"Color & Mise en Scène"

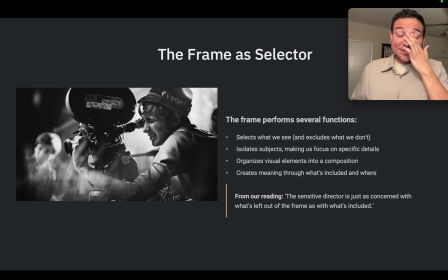The sensitive director is just as concerned with what's left out of the frame as with what's included. Because when something is left out, it leaves our imagination to run wild, right?
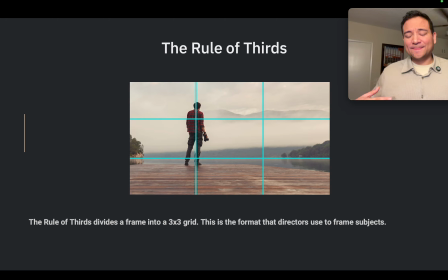And to think about what is absent in the frame. So even that has an effect upon us as the viewer. So something that directors do with their frames is that they view it in a 3 by 3 grid.
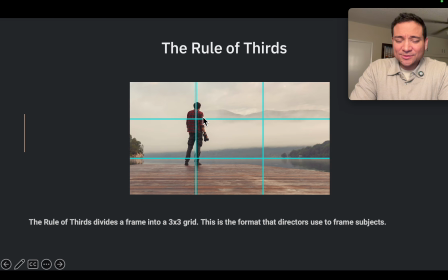It's called the rule of thirds. So when they're framing subjects, we need to think of it in reference to this 3 by 3 frame.
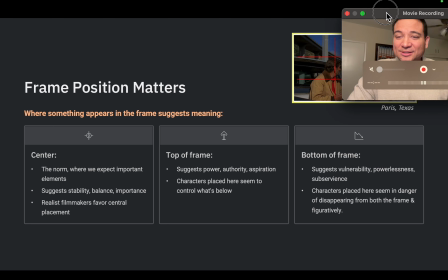So in this case, the subject is a little bit more to the side, right?
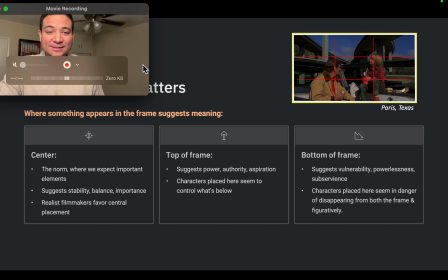To the left. So frame position matters.
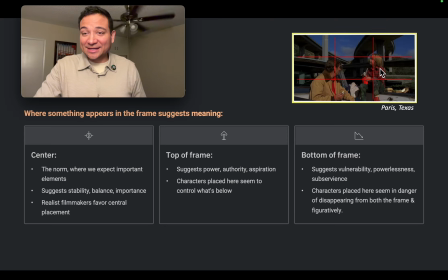And where something is placed can suggest meaning. So, for example, when something is placed at the center, right, here's that 3 by 3 grid, then that is where we expect, you know, the most important elements to be seen.
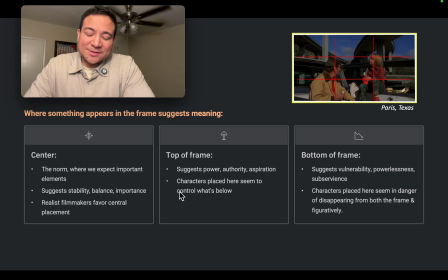That suggests stability, balance, importance. And so, and it's also where our eyes naturally go first, right? When something, a subject is placed at the top, that suggests power, authority, or aspiration, right?
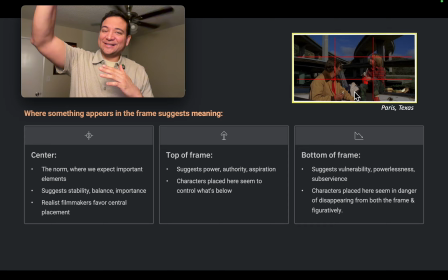For power. Characters placed here seem to control what's below. I think of films where maybe the employee is with the boss, and the boss is always like at the top of the frame because that boss has power and authority in that instance.
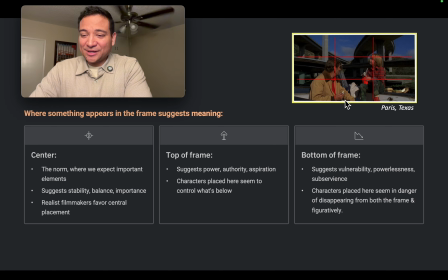Now, conversely, the bottom of the frame suggests vulnerability, powerlessness, subservience, and characters placed here seem in danger of disappearing from both the frame and figuratively, right?
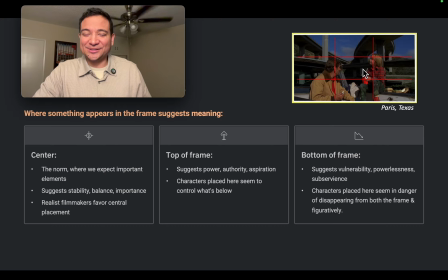So that's very interesting. So think about where something is placed as we're watching films, right?
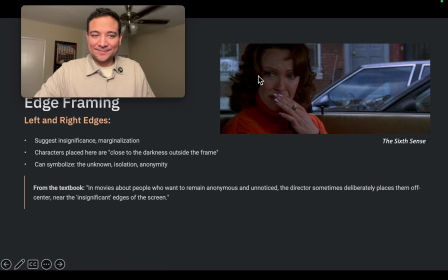So not only the colors, but also their placement. And even that has meaning.
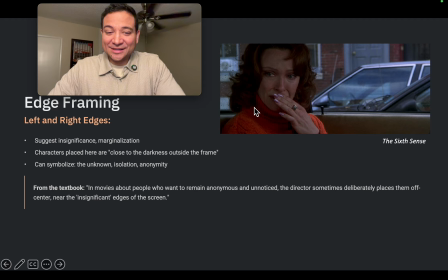So we talk about edge framing. We talk about the left and right edges. And such as we see here for this shot from The Sixth Sense, when we see subjects on the left and right, this suggests insignificance, marginalization.
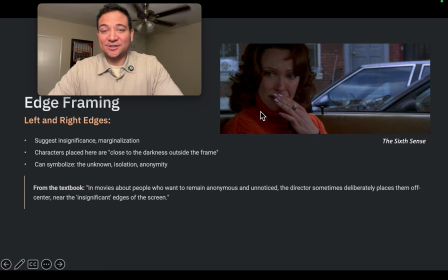Characters placed here are close to the darkness outside of the frame, can symbolize the unknown, isolation, anonymity. And in this instance, very much is creating tension, as we can see um, a sense of,
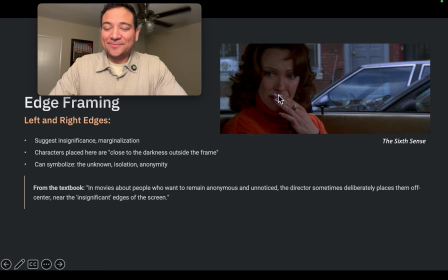you know, having that powerlessness in this instance. The unknown, I like that here. Literally, our this character is feeling scared, right, from the unknown. Uh, in movies about people who want to remain anonymous and unnoticed,
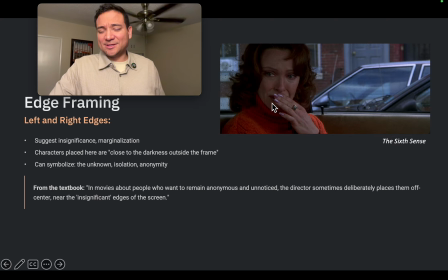the director sometimes deliberately places them off center, near the significant edges of the screen.
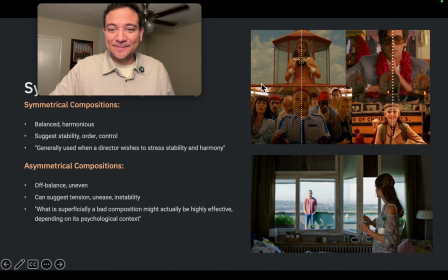So in this case, we see that she's not the protagonist, but she's in this situation of unknown, and it's building tension.
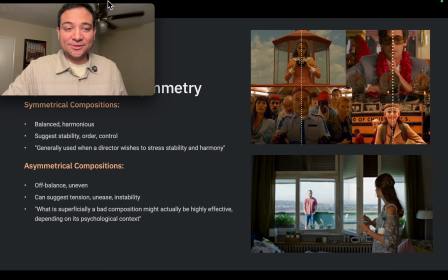It's on the edge of the frame.
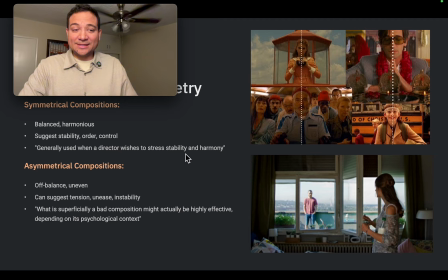So another thing that directors do is that they utilize symmetry or asymmetry. And of course, when we talk about symmetry, if we think about like, um,
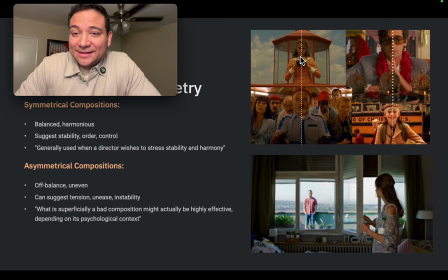think about this line, right? When something is symmetrical, there's an equal side to it. So, such as this case, right? There's an equal side. The right side is equal to the left. In this case, too. The left and right are equal. We split it down the middle.
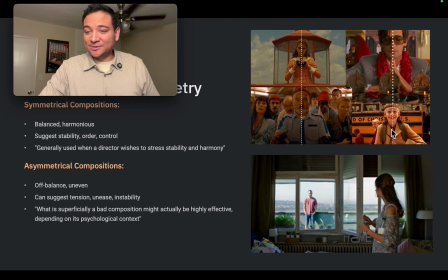Same thing here. Same amount of people. The colors are correspondent here. Red, red, right? So there's symmetry. There's symmetry here. The left side and the right side are equal.
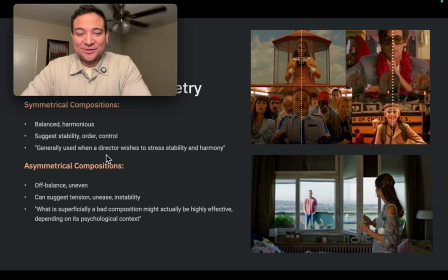Now, when things are symmetrical, they're they're evoking harmony and stability, order, control. It's generally used when a director wants to stress stability and harmony, such as we see here. Now, interestingly,
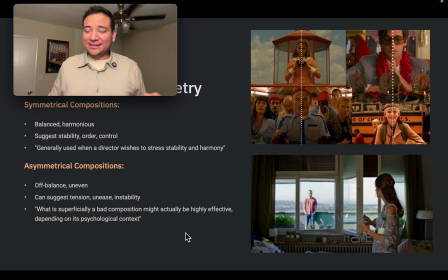directors also choose to have asymmetry in their compositions, in their frames, in their shots, right? And this evokes a sense of off balance, uneven, can create tension, unease, instability.
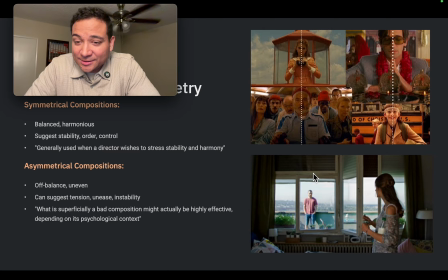And here's a good example. So look at these two frames. If we were to split it down the middle, notice how these windows are long and rectangular versus these, right? These are squares. So the windows are not symmetrical. Additionally, the size of these two figures are different.
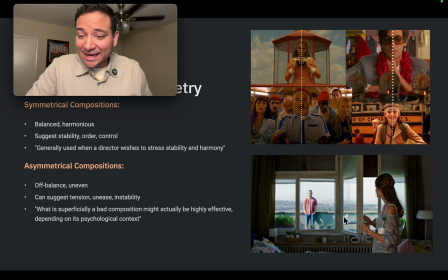So she looks closer to the frame, she looks bigger, he looks smaller. The colors are different. So there is asymmetry here. If we were to split this frame down the middle, notice how um, they're not equal, right?
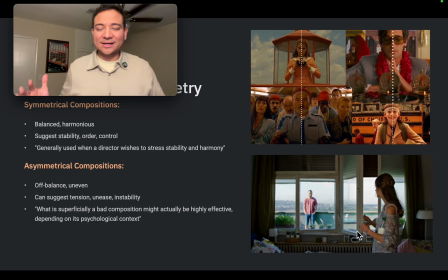There's no correspondence. Like there's a lamp here, there's no lamp here. There's this white thing, there's a pink thing.
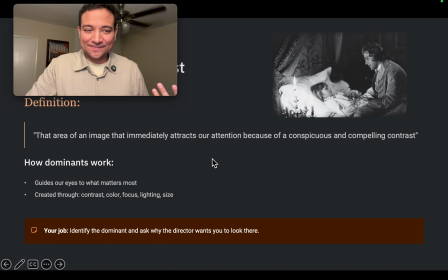So notice there's asymmetry, and the sense that it creates in us as viewers are things are off balance and uneven.
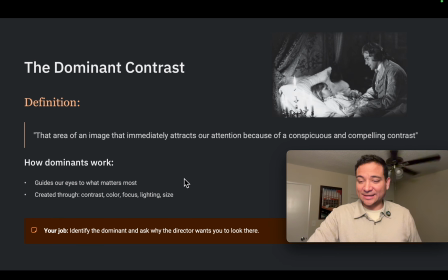So another thing that filmmakers do is called the dominant contrast. And what that does, what the dominant contrast does is that it directs our eyes to what matters most. And that could be done because of how something is contrasted or where it's placed.
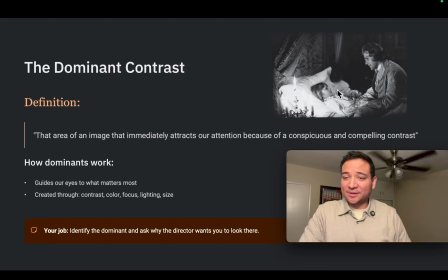In this case, look, when we look at this, our eyes are instantly drawn to the girl right here in the center, right? Not only because of placement, but also because, the color here is white.
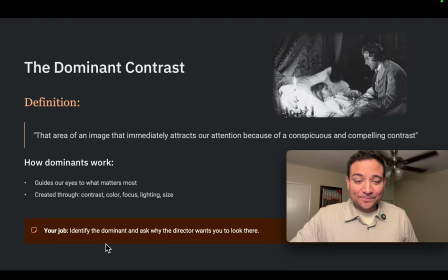There's a contrast. This is a darker area of the frame, but this is white and lighter, and it guides our eyes there. Our attention is drawn to this point, right? So it's the dominant place where the director wants us to look, right?
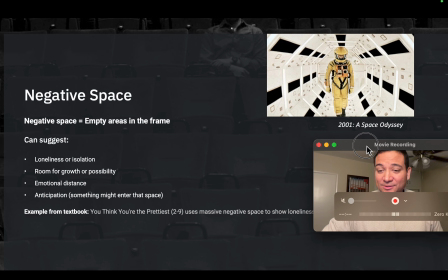The dominant contrast. And I think this is a good example. Something else that filmmakers do is called negative space. And basically, negative space is just the empty areas in the frame.
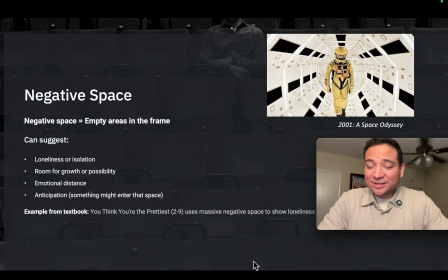And this can suggest a loneliness or isolation, room for growth or possibility, or emotional distance, or anticipation that something might enter that space. So, this is a good example from Stanley Kubrick's 2001 Space Odyssey.
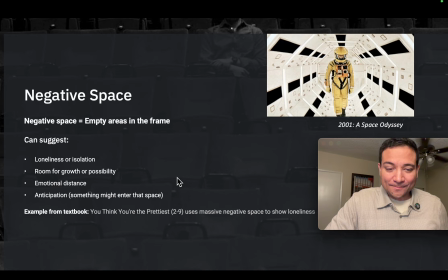There's all this negative space showing the isolation in this instance, right?
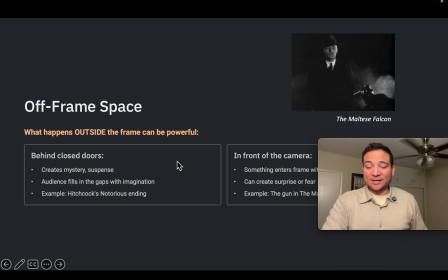Um, so, this is a good example.
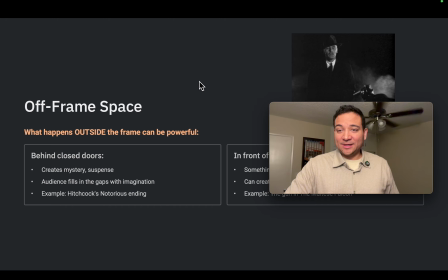Now, in conjunction with that,
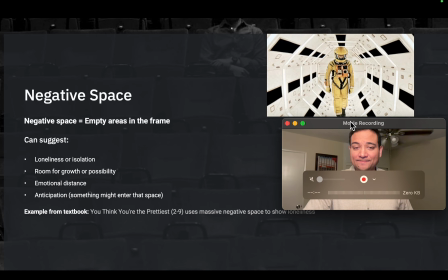we talk about negative space, right? So what is absent from the frame, right? These empty areas in the frame. We have all this white space, right?
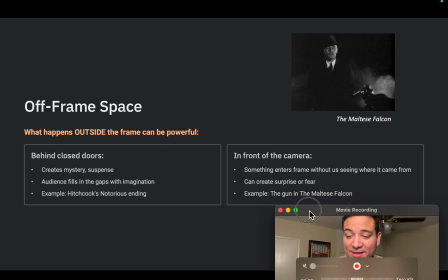This negative space. There's no subjects occupying this space. But the off-frame space is what is absent from the frame. And that can also be just as powerful because it creates a sense of surprise and anticipation, creates mystery,
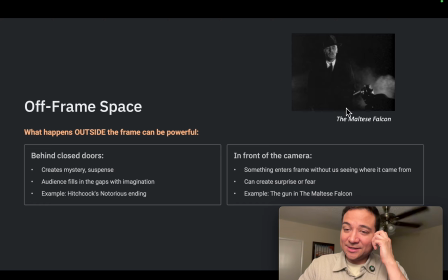suspense, and it makes the audience it makes us as viewers have to fill in the gaps with our imagination. And I think this is a good example. So, from the movie the Maltese Falcon with Humphrey Bogart, Bogey,
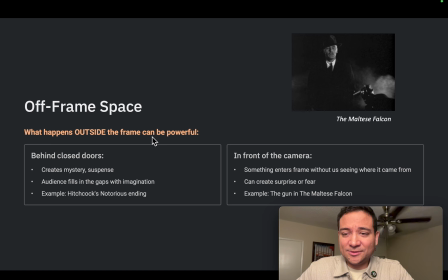where the gun comes out off the frame, creates a sense of mystery, of surprise, of suspense. So that's something else that directors do is not only having negative space, empty areas, but also leaving things off.